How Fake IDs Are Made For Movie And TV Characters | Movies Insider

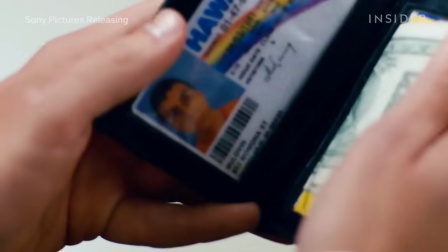Can I see your ID? Yeah, I think I have it.
This might be the most famous fake ID in any movie.
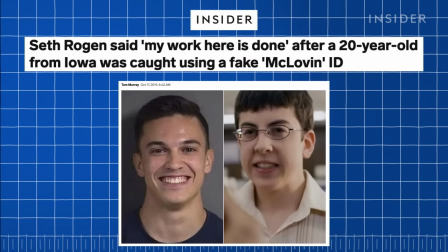So famous that someone tried to use it as a fake ID in real life.
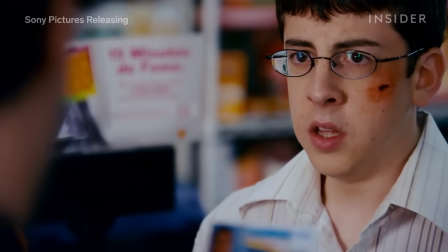That's why prop makers have to be extra careful when making fake IDs for movies and TV shows.
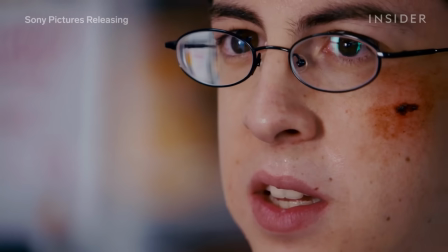Too good, and they could get into legal trouble. We stopped by the hand prop room in LA,
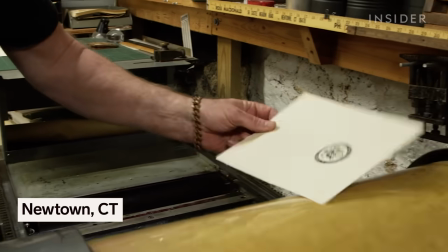which made the McLovin ID and the studio of graphic props artist Ross McDonald to see how Hollywood makes its prop IDs.
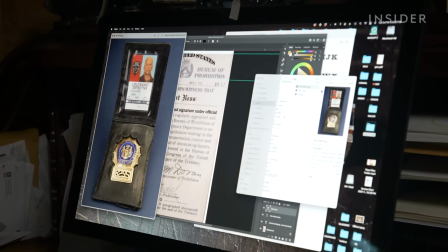When creating fake IDs for production, agencies might limit their customers to major studios.
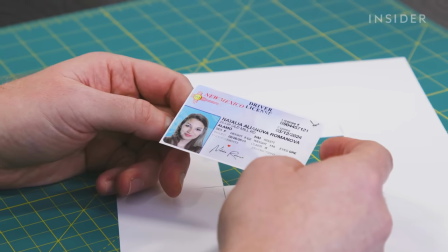It's the prop maker's job to make these IDs look as real as possible on screen without crossing into any legal gray areas.
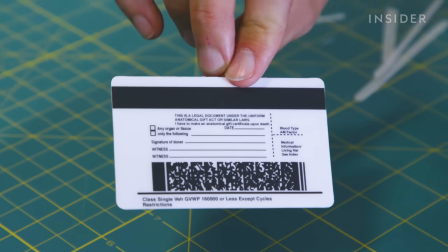Like with this New Mexico's driver's license, which the hand prop room made for Black Widow. The photo of Scarlett Johansson has been swapped in for a stock photo.
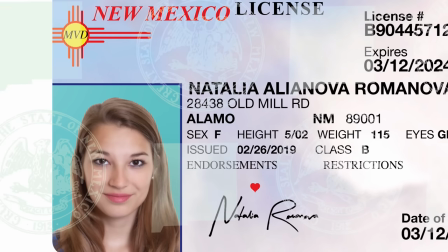And the hologram, which in real IDs would be 3D, is actually 2D. There's a lot of tricks that you can use in the graphic itself to make it look like it's catching light and having some shine to it.
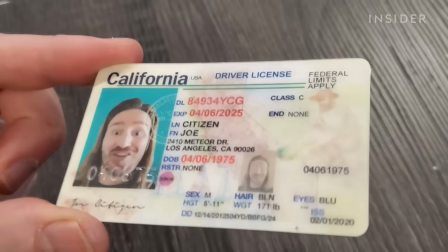For a special close-up, they might simulate the hologram physically using a silk screen and iridescent powders mixed with clear ink. Luckily, according to Graphic Props artist Ross McDonald,
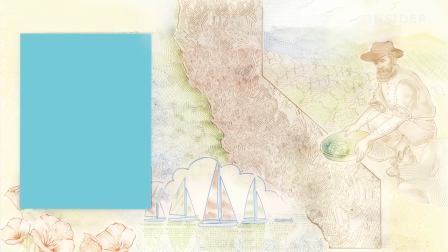simplifying elements like holograms and shadow images can make the ID look better on screen, since it won't be as jammed with tiny details. The rule of thumb is convincing is better than accurate. To nail the aesthetics, prop makers often focus on the sheen of the ID.
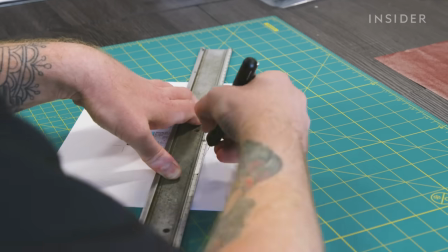A lot of the driver's licenses you see especially now have this kind of matte but also a bit of a sheen look, and that's what we're going to get from the lamination process.
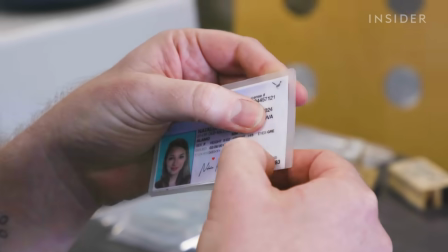Laminating will also give it the weight of an actual driver's license, so that when the actor holds the card, it not only looks but feels like the real deal.
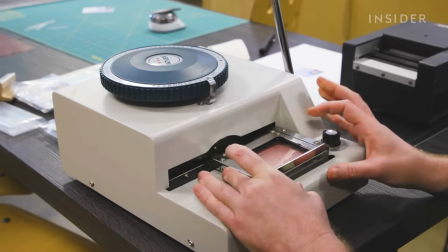For projects that call for close-ups, they use this old-school embossing machine to make sure the lighting reflects off the numbers on the card in the right way.
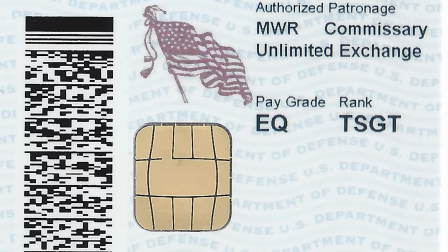And for special forms of ID, like those for the U.S. Army, the prop makers might have to mimic metal chips.
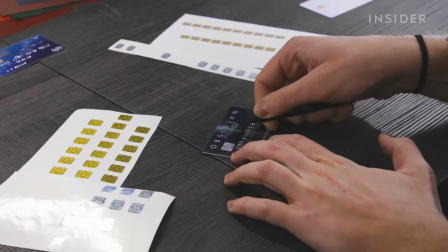For these, prop artists can make fake chips out of vinyl to stick on top of the ID, or they can print it on a card that already has the fake chip built in.
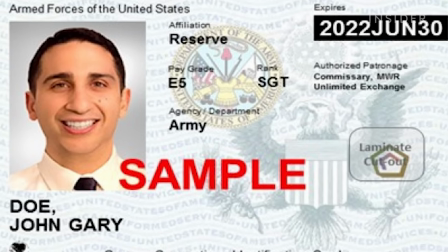But specialized IDs pose another problem. They're often very, very plain. Military ID cards, police identification, even the FBI identification.
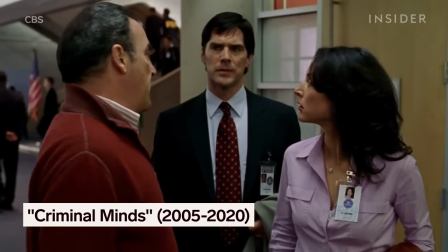They're meant to be looked at really close up, but on a TV screen, they might be sort of holding it up and we're looking at them from eight feet away. As a prop artist, you'd maybe spice things up with a flashy gold badge, or this type of giant FBI logo you see popping up a lot in shows and movies.
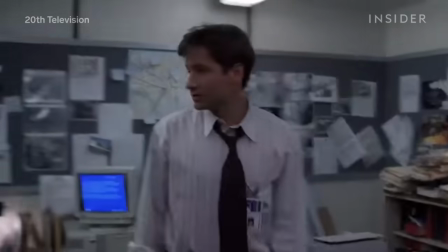A lot of times the frame of reference that viewers have is other shows. The X-Files one is one that you see copied a lot.
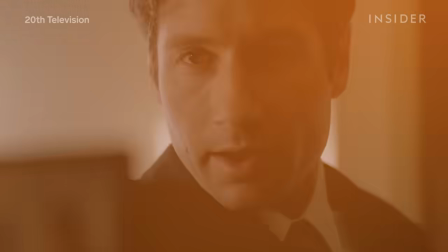The ID also needs to play well in the scene.
F.B.I.
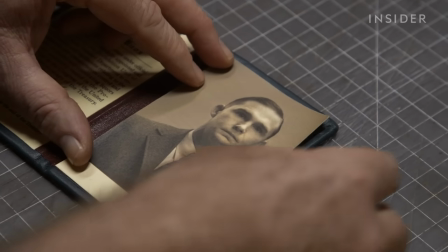Like this 1920s one Ross made for a prohibition agent in Boardwalk Empire. He first produced an ID faithful to what agents carried at the time.
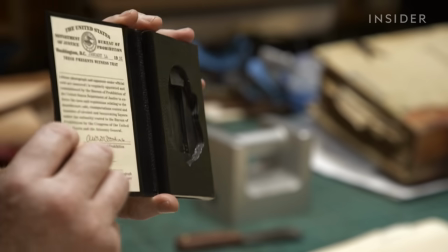But after some rehearsals, the filmmakers asked him to add space for a badge inside, so the agents would have something to flash.
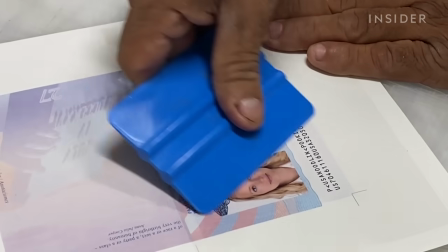Things get tricky when it comes to passports, which are generally much harder to forge than ID cards because of all the detail involved across multiple pages.
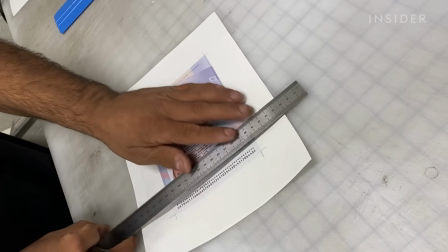To make a current US passport, the hand prop room has to print and trim the pages,
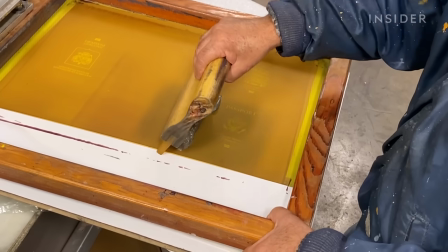do a clear overlay on the photo page, and silk screen the cover to give it that authentic sheen.
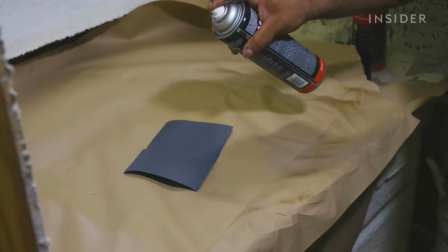After sewing the pages together, the prop makers assemble the passport and do a final trim.
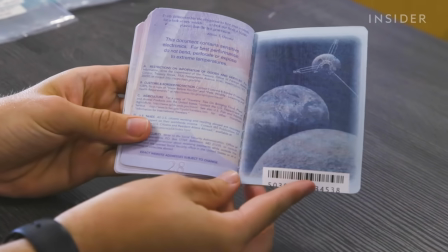To avoid legal troubles, prop houses will sometimes deliberately alter the look. Like on this Netherlands passport for Madam Secretary,
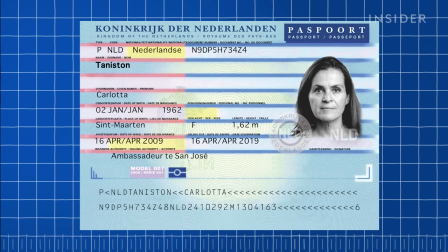the show's legal team asks the hand prop room to make the passport less accurate by reshuffling the layout and changing the color scheme.
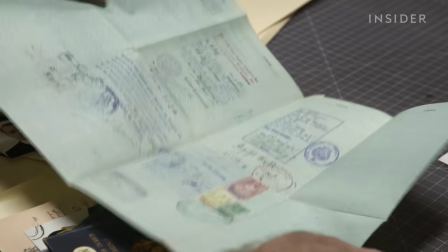With historical IDs, legality isn't an issue, so prop artists can get a lot more authentic on period shows.
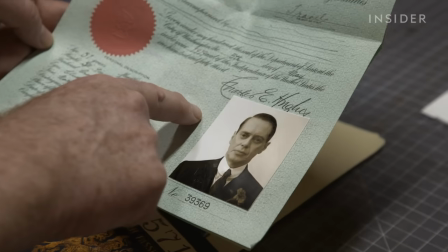That's what Ross did when he made this 1920s passport for Steve Buscemi's character on Boardwalk Empire.
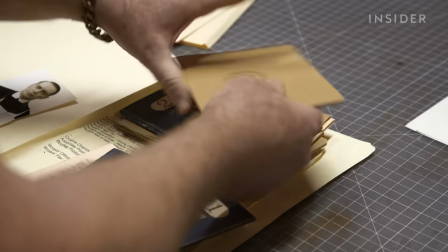Passport.
Ross first had to track down a 1921 passport to use as a model,
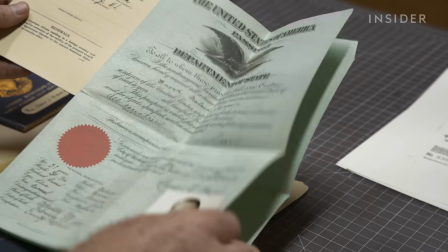then digitally clear out the existing info and recreate the background pattern so that he could go in and write the new material on top.